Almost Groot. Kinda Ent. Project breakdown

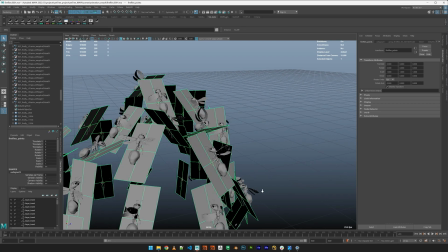[32:57]
And then I used this central point as a driver,
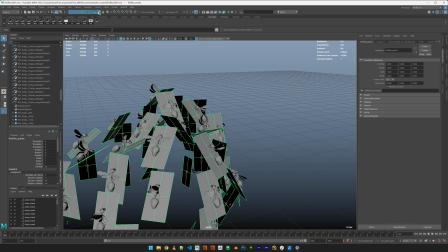[33:04]
using this point on poly constraint to bind the fireflies to the cards.
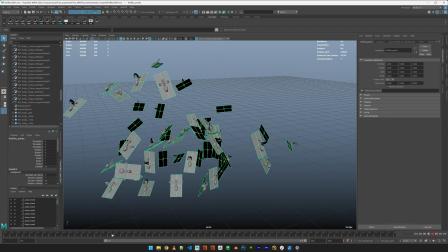[33:20]
So as you can see, they're just sitting on top of it. And
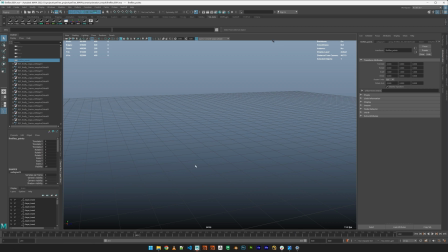[33:32]
after that, I've animated the wings again with another script that I wrote on the fly, just to make them move. It's not too precise. Insects swing the wings really fast.
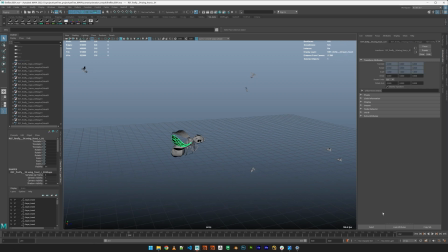[33:51]
I use just one frame for one move, just to give it some motion blur while rendering.
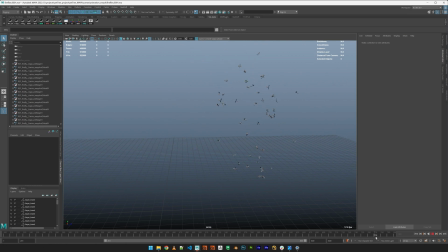[34:09]
So they fly and they sit on the guy in the end.
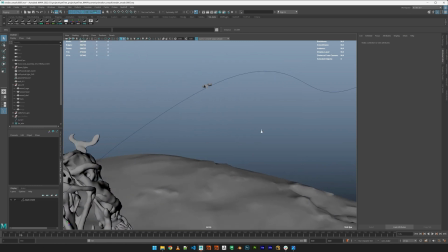[34:18]
So bringing everything together for the render, I've imported the guy, cached out in Alembic.
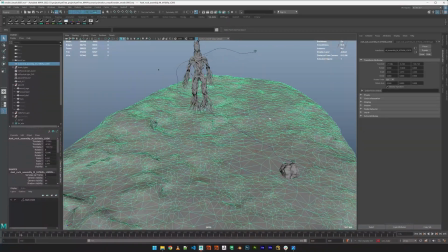[34:26]
I've used one of the Megascans models to give it a ground.
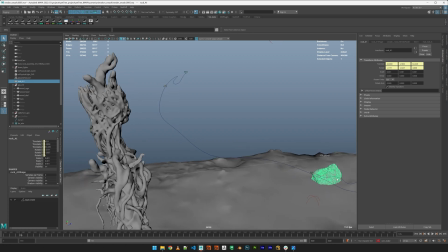[34:37]
The cached rock, which is also a Megascans model. And I've added one more firefly,
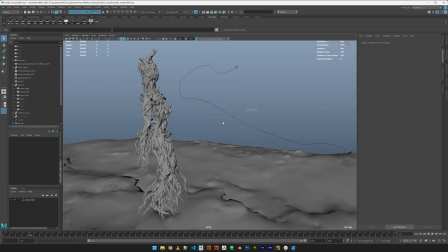[34:47]
just to make him fly by the guy, so he would follow it towards the rock.
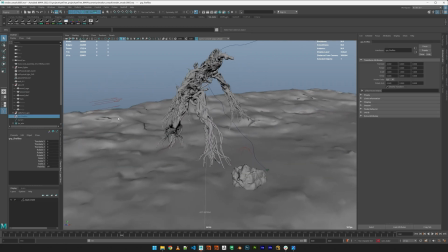[35:01]
So fireflies comes here, he follows. The other ones sits on top.
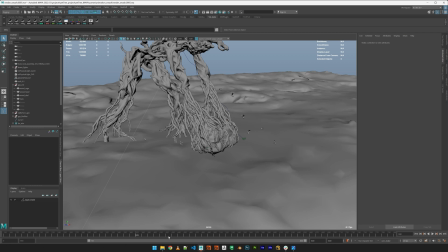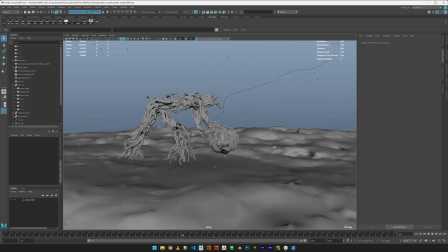[35:15]
And he does his smashing right there.
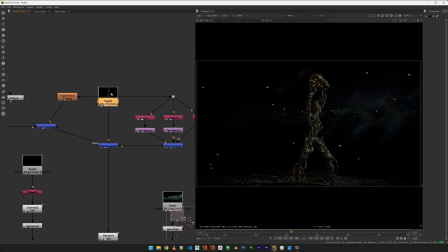[35:24]
Here in Nuke we can examine the final result. This is the render that I got from Maya using Redshift as the render engine.
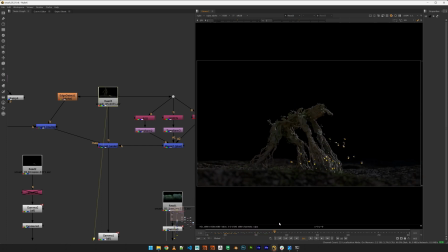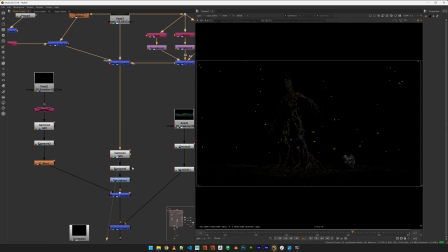[35:50]
So gamma correction, exposure, fireflies, blue,
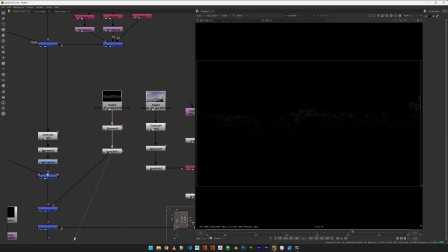[36:07]
then the background with the trees. It's also been rendered from Maya using just a sample image on a sphere.
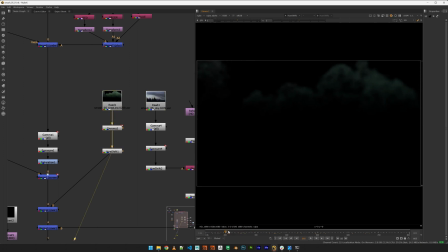[36:23]
I did this render inside of Maya because the camera has motion blur on it and the focus distance, so it would look like almost authentic. Same with the sky.
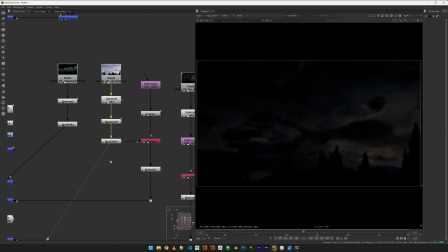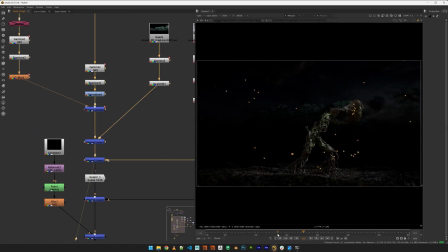[36:50]
So combined together.